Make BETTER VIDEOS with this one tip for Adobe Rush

Hey guys, what's going on? So good to see you. Thank you so much for checking out this video. I really, truly appreciate it. So thank you. I hope you're doing well. Today's video, how to take a normal or boring piece of footage, whether it's any type of footage or even drone footage like this, and turn it into something that's not only going to engage your viewers a lot more, but it's just going to look and sound amazing like this.
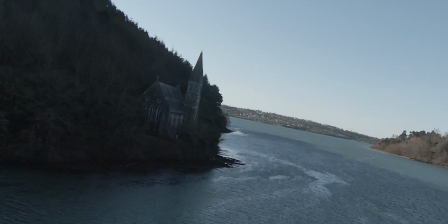What a difference sound design makes, guys. And a lot of people just, whatever, they'll just bang any old piece of music they find, they'll forget about sound effects.
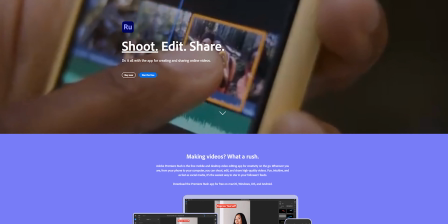Today, all of that is going to change. I'm using Premiere Rush, which you can download for free, and it's real easy to use.
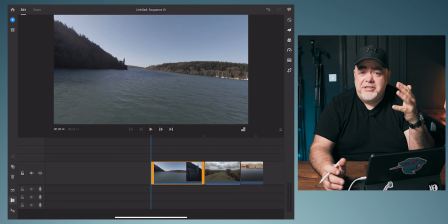So let's get into it. Once you get your files into Adobe Premiere Rush, some of them might have sound, so it doesn't matter what type of video it is.
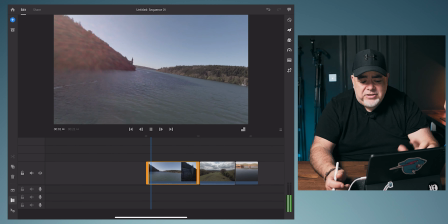In my case here, these are from the DJI FPV drone.
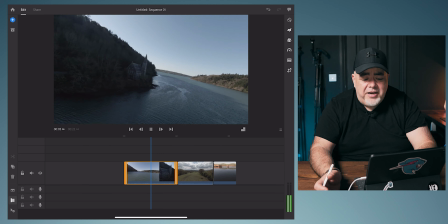So I've got the sound recording on in the drone, and as you can hear, it's just a drone whining and crying and just being an animal.
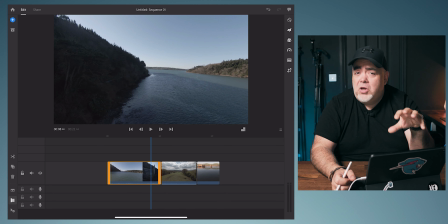So first thing what we got to do here is kill all the sound that's in these videos.
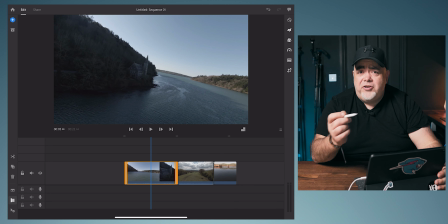Now that's very easy in Premiere Rush. All you got to do is tap on the clip, and this works on your phone as well, by the way.
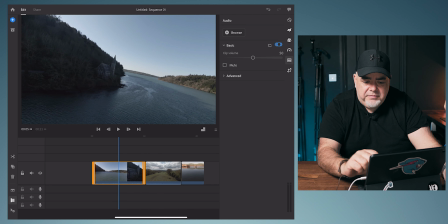Tap on the clip, tap the audio symbol, mute the clip. That's one way of doing it.
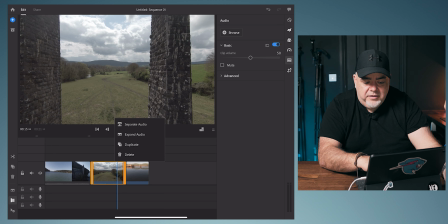Let's jump on to the next clip. You can keep it pressed down, and then you can separate the audio if you want, and then you can just delete the audio. That's the second way of doing it. But for me, I think the best way really is just muting the clip.
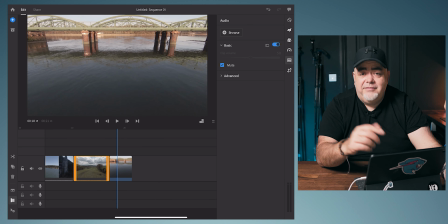So now we've got another clip here, and that was a silent clip, so there's nothing in that. So as we can see, this footage looks pretty okay for a beginner FPV pilot, but you're like, what can I do to make this better? So this is where the sound design comes in. I'm going to jump into Epidemic Sound in a minute here, who've got a gigantic library of royalty-free sound effects. But what I want you to do with your clip is maybe write stuff down, or certainly look at the clip and have a think about it.
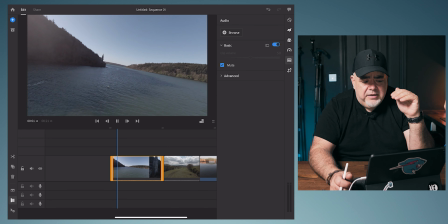So I'm going to play this clip back and we're going to look at it together. So I'm going on the river. All right, so there's a river. Obviously, we need kind of a running water sound effect going on. Now, it's natural, naturistic, environment.
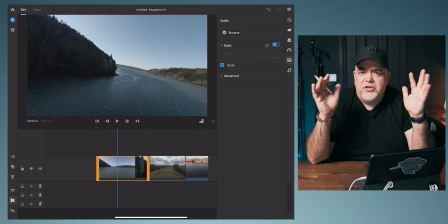So we're probably going to have birds or nature sounds, maybe a light breeze there as well. So you need to take note of all of these, and this is because we're building up the sounds that we actually need.
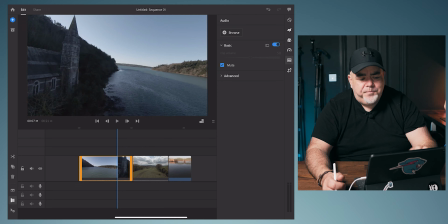I'm going to go up here and we've got this beautiful little church in East Ferry. Visually, it rings, it dongs, it dings. So we need a church bell of some form to ding and to dong.
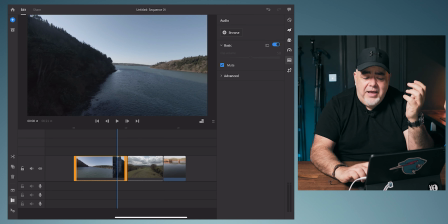So that's what we're kind of looking at. So that's what we want for this one. And then you apply the same kind of idea to every clip that you're looking at. So it's not just a case of grabbing one sound effect and hoping for the best. We're actually going to build an audible story here very, very easily. Let's start getting those sound effects. I'm in Epidemic Sound. I'm going to jump to the sound effects tab, and Epidemic have recently updated all of their sound effect library, and it's a huge library of stuff, and it's a lot better categorized now. So we have weather, we have waves, we have water.
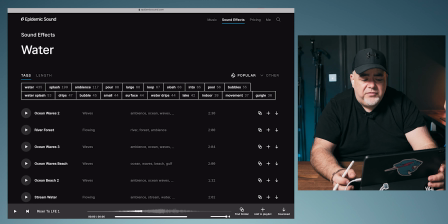So I'm going to tap water here. Alternatively, of course, you can search for these kinds of things. So I'm going to listen river forest. So that's kind of what we had. Remember river? So this is kind of killing two birds with one stone. We've got the water, we've got the birds.
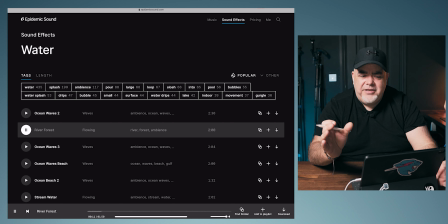It's not necessarily oceanic type of water, it's just kind of a close running water.
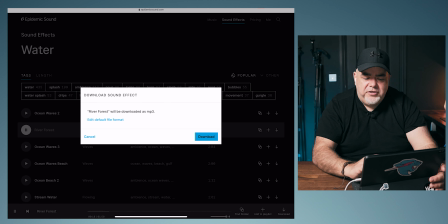But I'm going to download this, and if you're on iPhone or iPad, you can just download it to your files. I'm going to take another listen to something else here.
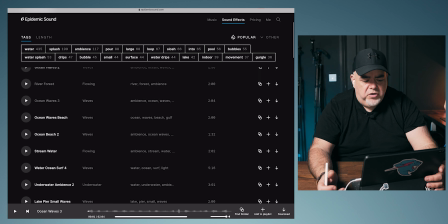Ocean waves. That's a bit too much. There's a river loop, which doesn't sound too bad. It's a little bit noisy compared to the actual water that we've got. I'm happy with one of those, but I'm just going to jump into search here.
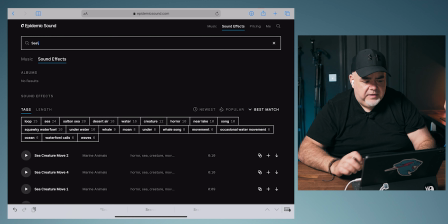I'm going to type in sea and see what happens with sea.